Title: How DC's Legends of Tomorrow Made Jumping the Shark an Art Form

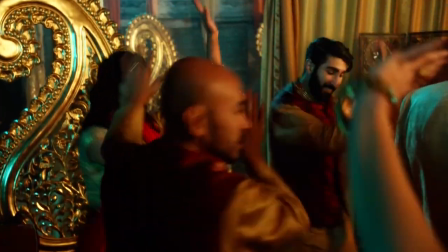[12:20]
but also address that Zari is someone still struggling to lower her guard or to open up emotionally
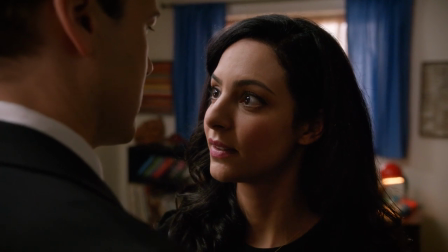[12:25]
especially regarding the beginnings of her romance with Nate and to help her turn a personal corner
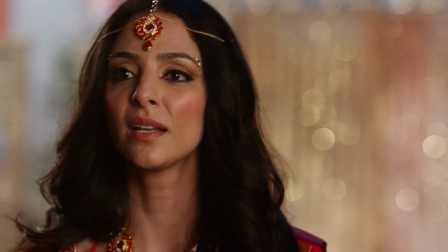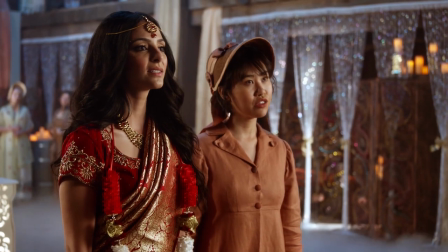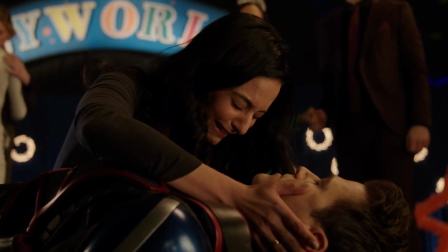[12:41]
Zari's arc is a powerful part of what emotionally grounds Sweet Baby James in the finale.
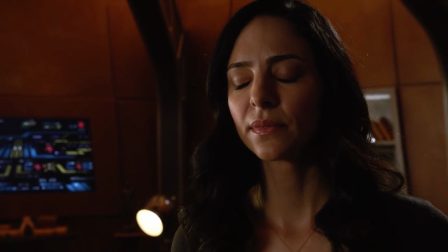[12:45]
Normally closed off Zari being the first to sing is her openly embracing her feelings, especially her grief, rather than denying it as she's become so used to doing.
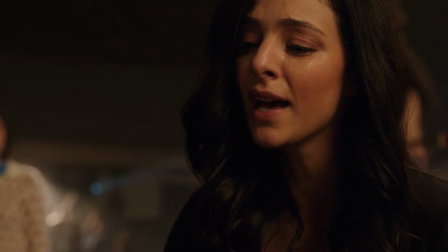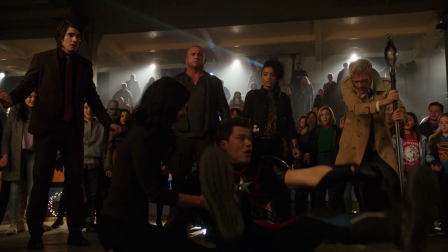[12:58]
And as powerful as her moment is, it comes with a consequence.
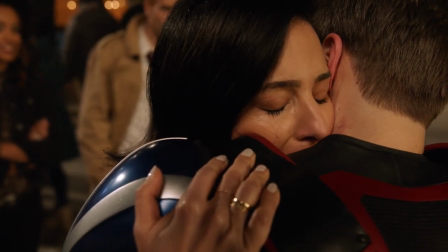[13:01]
By stopping Neron, Zari's future timeline is altered and so by leaving the ship to try and save Nate, she willingly dooms herself to being Paradox out of existence.
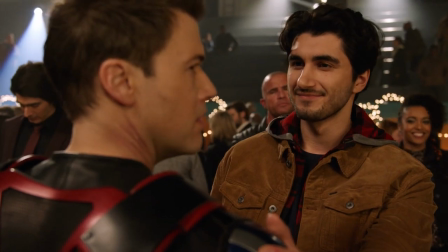[13:10]
It's a charged emotional climax to an otherwise fairytale ending that does a lot to add even further depth to events and set up quite the sizeable cliffhanger.
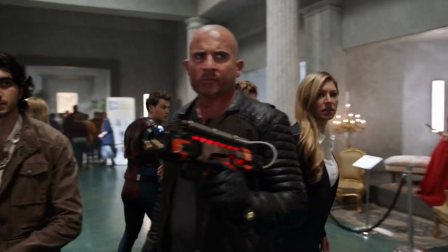[13:19]
Season 5's main balls to the walls moment comes not in the finale, which manages to be plenty crazy on its own thanks to Sisko's thong song somehow being a main feature.
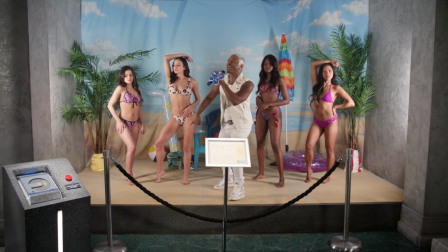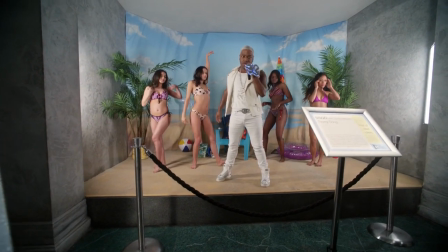[13:33] is letting all the ladies know. Check it out.
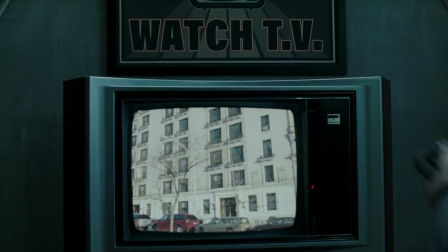[13:40]
But instead, in the penultimate episode of the season, the one where we're trapped on TV. Before WandaVision enraptured audiences with its story of superheroes trapped in a TV show,
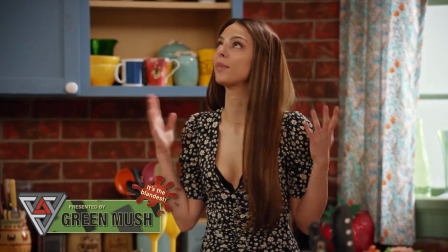[13:49]
Legends already took its heroes and put them in a TV reality that lovingly skewered the likes of Friends, Downton Abbey,
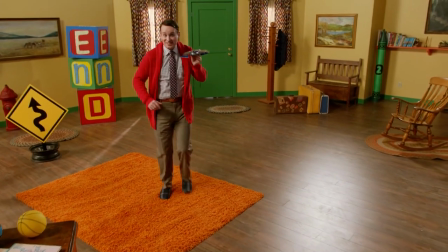[13:55]
Star Trek, and Mr. Rogers' Neighborhood. But like with The Good, The Bad, and The Cuddly, and Hey World, putting the legends in a TV world is about more than just the laughs,
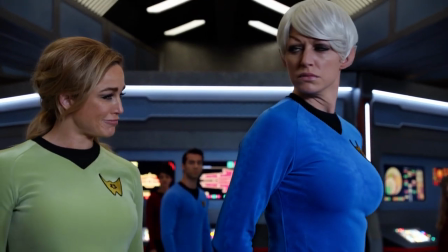[14:04]
not only crushing the parodies themselves, but once again directly dealing with the thematic arcs of the season as a whole.
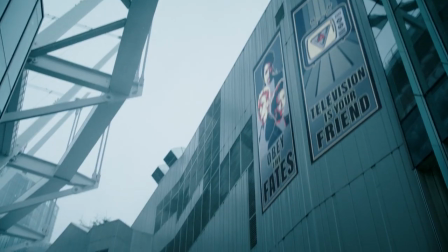[14:10]
The episode finds the legends beaten by the villainous fates, and the world now under their authoritative, supposedly peaceful reign.
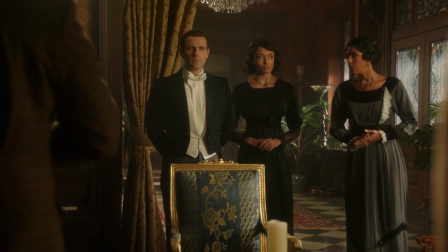[14:16]
Being forced to live their lives in the TV reality is both a punishment and a mercy from the villains,
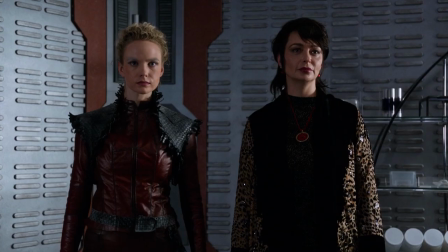[14:21]
a way for reluctant fate and former legend Charlie to convince her power-hungry sisters to spare the team's lives.
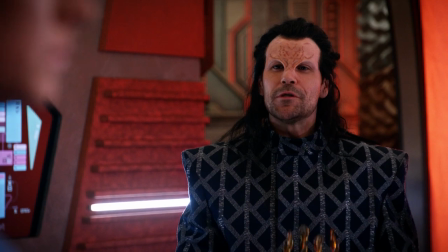[14:27]
Each parody TV world is designed specifically to confront the emotional journeys that the various members of the team have been on throughout the season.
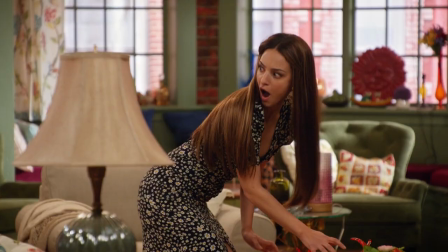[14:33]
For the Friends spoof, it's a world where new Zari, Beyrard and Nate get to live together as the ultimate buds,
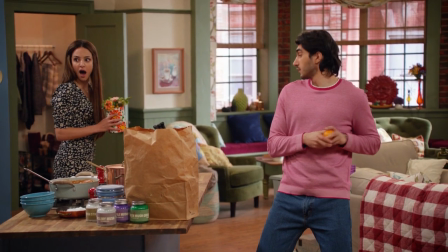[14:39]
where Beyrard is alive again and Nate and Zari's complicated-billed timeline history can be relegated to harmless,
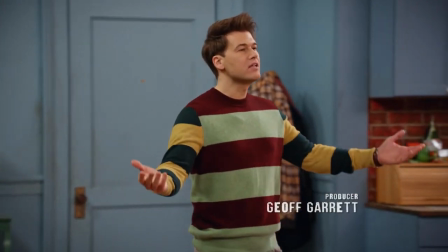[14:45]
will they, won't they?
Are you still upset about the time we almost kissed?
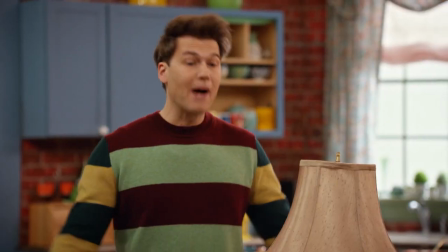[14:50] I'm sorry! I'm sorry I missed the kiss!
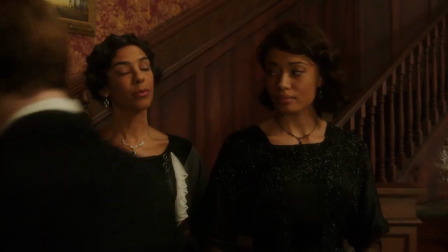[14:54]
High Castle Abbey gets to enjoy the sight of Constantine portrayed as a stiff upper-lit butler, Lord and Lady Tarazi,
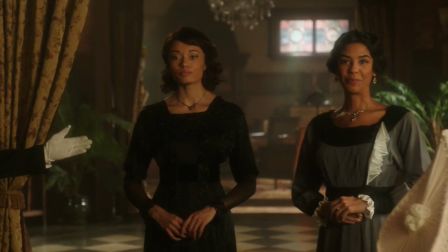[15:00]
may I present Lady Natalie and her daughter, Lady Astra, but also offers a world where his greatest regret has been undone,
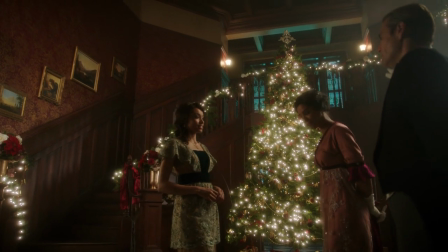[15:07]
one where Astra gets her mother back and Constantine no longer has to live with his guilt.
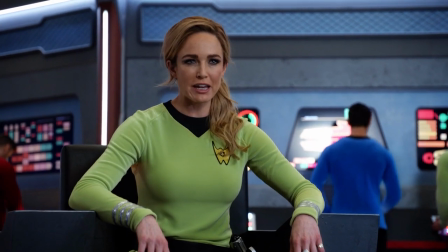[15:12]
In Star Trip, Sarah and Ava get to the reality where they get to keep doing what they love without ever losing, and so also never have to deal with losing a crewmate or friend again.
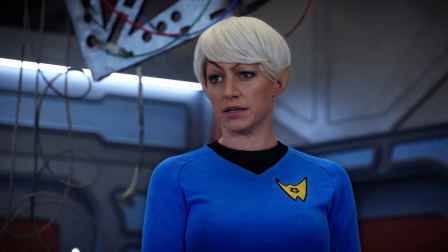[15:22] There's no need to vocalise at that decibel, they're androids.
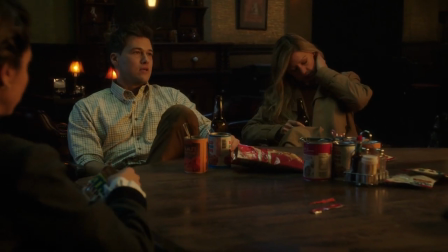[15:30]
Each of these realities is built directly off of a scene in the previous episode,
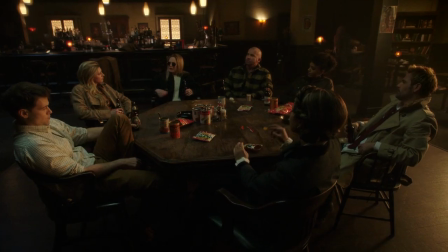[15:34]
where the legends discuss what their temptations would be if they were to use the MacGuffin of the season, the Loom of Fate,
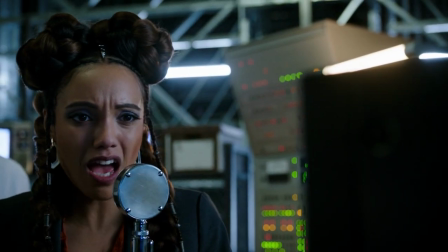[15:39]
and are intended to be seen as a gift rather than a prison by Charlie.
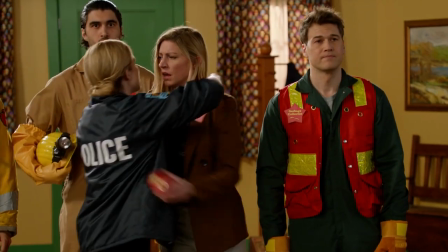[15:43]
These temptations made manifest is brought to the forefront during Mr. Parker's cul-de-sac, with the cheerfully ominous music number, Repress.
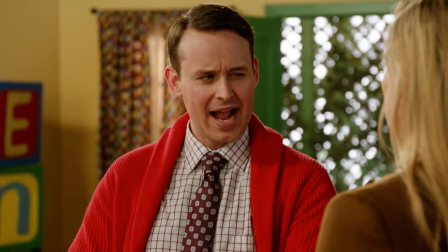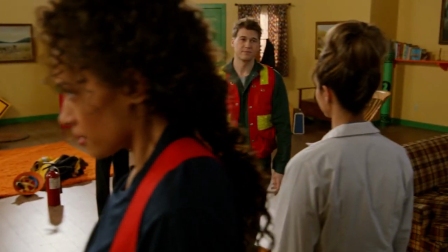[15:58]
that drives home the pain the legends have suffered in the real world and one by one sends them back to their TV prisons.
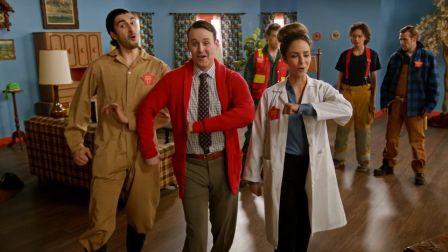[16:05]
Unlike something like Sweet Baby James,
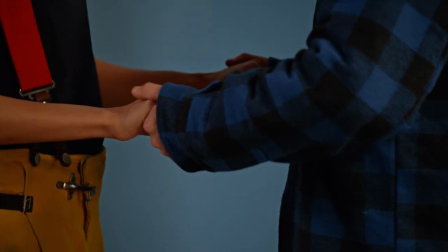[16:07]
Repressed goes from foe upbeat and cheerful to something much more unsettling and harrowing by the time Astra and Constantine seemingly accept their new reality.
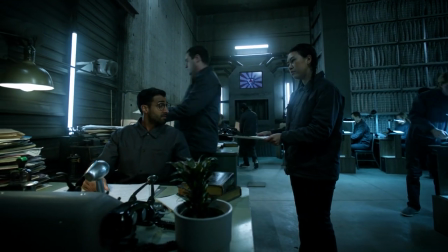[16:24]
The season as a whole revolves around stopping the fates from using the loom of fate to control reality for what they perceive to be the better,
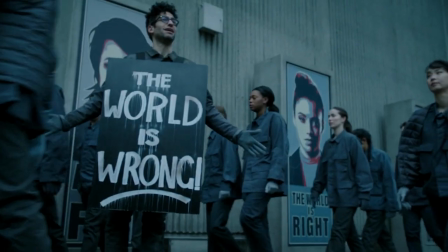[16:30]
tackling the idea of free will, and whether it's worth the resulting suffering and chaos, or if it's better to live an obedient life of structure and security.
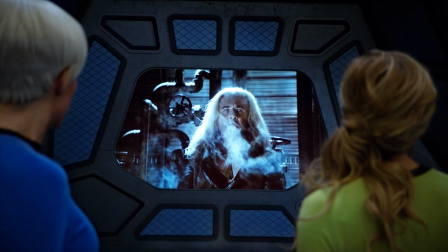[16:37]
In a lot of ways, it's the perfect theme to tackle for a show that only came into its own once it went off in its own unique way.
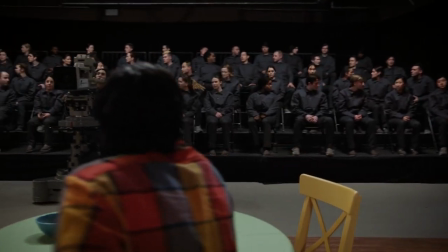[16:44]
A natural evolution of the type of stories Legends has been telling for years. And the idea behind the one where we're trapped on TV is the perfect way to address this concept.
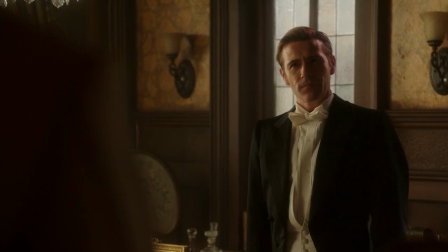[16:53]
In the TV world, reality is scripted, clean, easy.
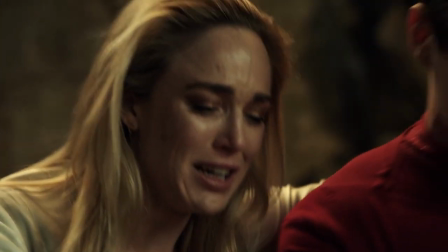[16:56]
The Legends don't have to feel any pain or regret, whether it's Sarah dealing with Oliver Queen's death in Crisis of the Inner Earths,
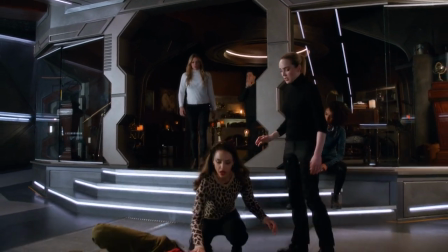[17:02]
or Nate with losing the original Zari, Zari 2.0 losing her brother Beirard, or Astra hating Constantine for failing her family.
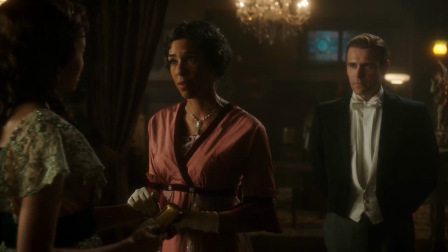[17:09]
But Legends has always been about embracing the chaos for the better, and one by one the team comes to accept that reality without free will isn't one they consider worth living in.
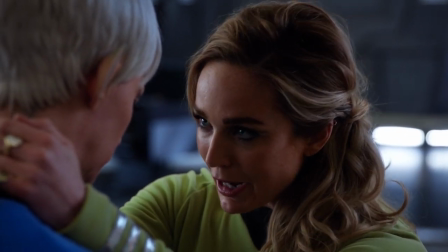[17:18] Eva, life is beautiful and terrible all at the same time.
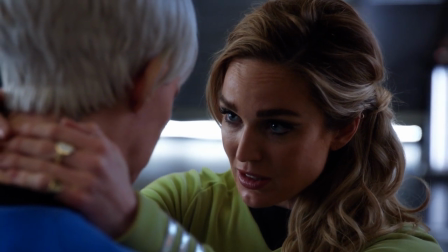[17:24] But if we're only living part of it, But we're not living at all.
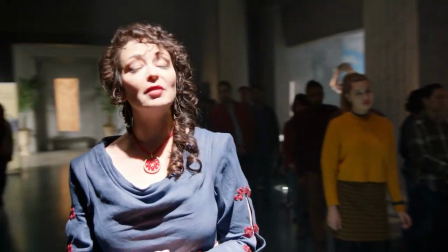[17:30]
The fates believe free will has led humanity astray, where our heroes instead see it as something worth fighting for.
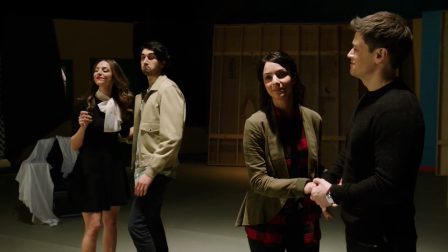[17:35]
And it all comes down to having a choice.
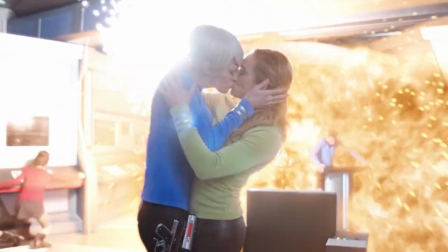[17:37]
A choice the Legends make by breaking free of their prisons in a series of moments just as triumphant as Bebo, and just as personal as the climax of Hateworld.
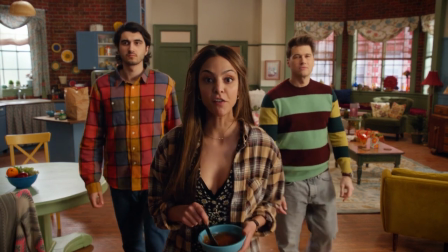[17:45] Stop being so obedient. Get off your couches and take control of your lives.
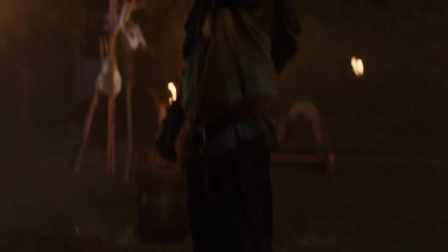[17:55]
Legends of Tomorrow became its best self when it started fully thriving within disaster, but it still manages to remember that absurdity works best when it's grounded in something real as well.
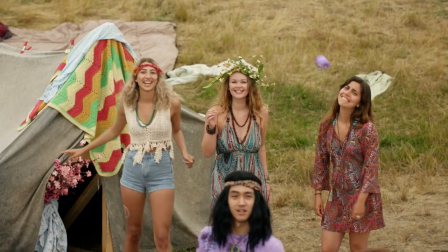[18:04]
You can have episodes that push through creative boundaries as far as they can, whether it's with a Bollywood musical number,
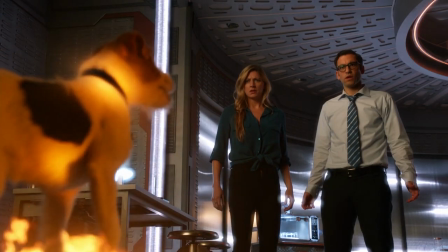[18:10]
a bottle episode with an emotional support hellhound, or with puppets, so many puppets,
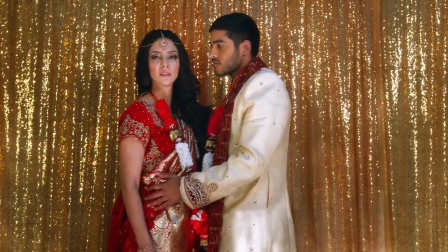[18:15]
while still making the audience feel something. By tying the emotional arcs of the characters to these kinds of stories, it gives the chaos something tangible to connect to.
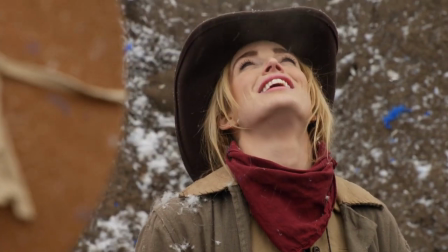[18:23]
Bebo feels triumphant because he represents the struggles of the heroes to claim their own identity.
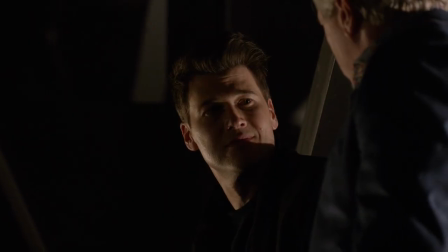[18:28]
A rendition of Sweet Baby James tugs at the heartstrings by focusing on their relationships, specifically between Nate, his father and Zari.
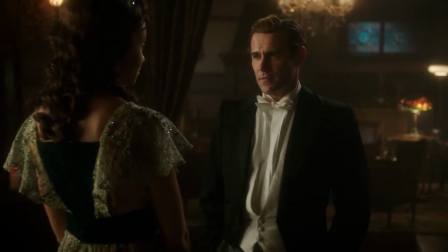[18:35]
And a variety of pitch-perfect TV spoofs grounds itself by confronting what the team thinks they want from their lives.
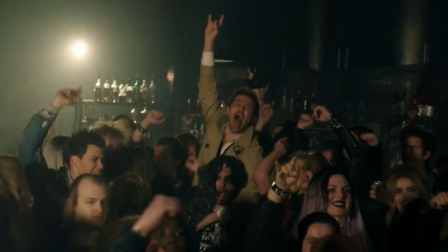[18:41]
It's this balance that makes Legend something much more than the show it started as, something that can not only make you laugh, but also make you care.
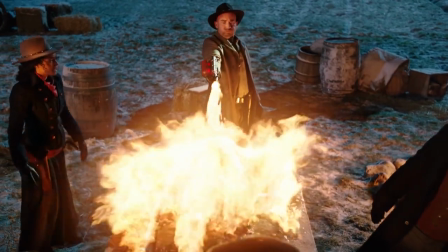[18:49]
Cast member Dominic Purcell summed up the beautiful paradox of Legends when discussing the great Bebo moment with EW in 2019.
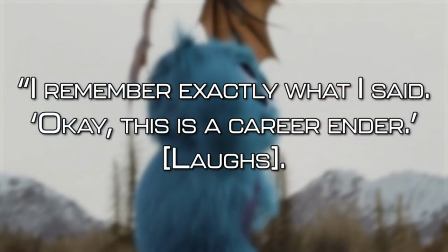[18:56]
I remember exactly what I said. Okay, this is the career ender. This is the end of my career for sure.
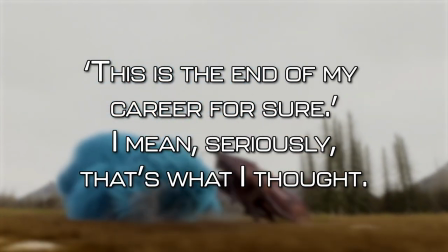[19:01]
I mean, seriously, that's what I thought. Okay, I'm never coming back from this.
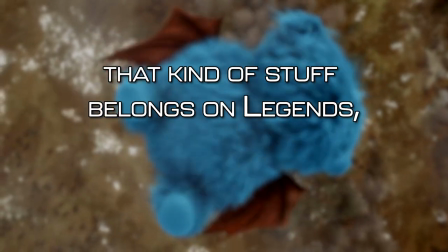[19:05]
But again, in time, that kind of stuff belongs on Legends, and we are allowed to basically do whatever we want.
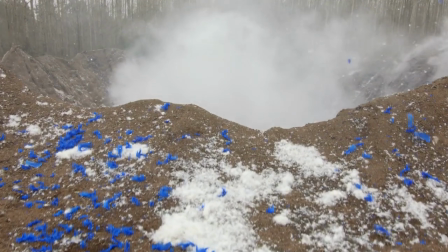[19:11]
That's the beauty of this show. Thanks for watching. What's being your favourite example of the Legends going full chaotic?
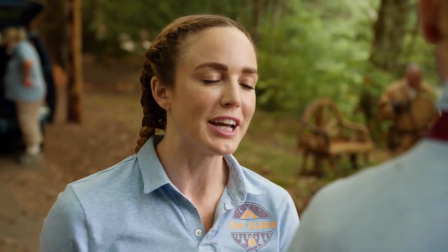[19:18]
What kind of absurdity would you like to see the team tackle in the future, and just how much Bebo should it involve?
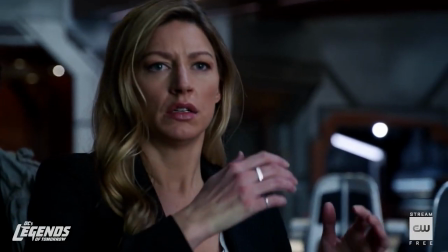[19:23]
Check out Season 6 of Legends of Tomorrow, airing now.
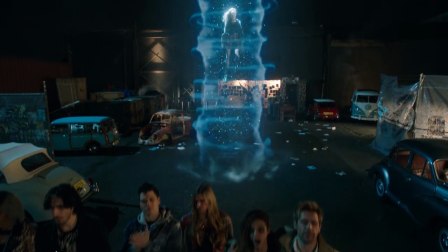[19:26]
Comment down below what you think, and please consider hitting those like and subscribe buttons if you want to keep up to date with what I'm talking about next. Thanks again, and see you later.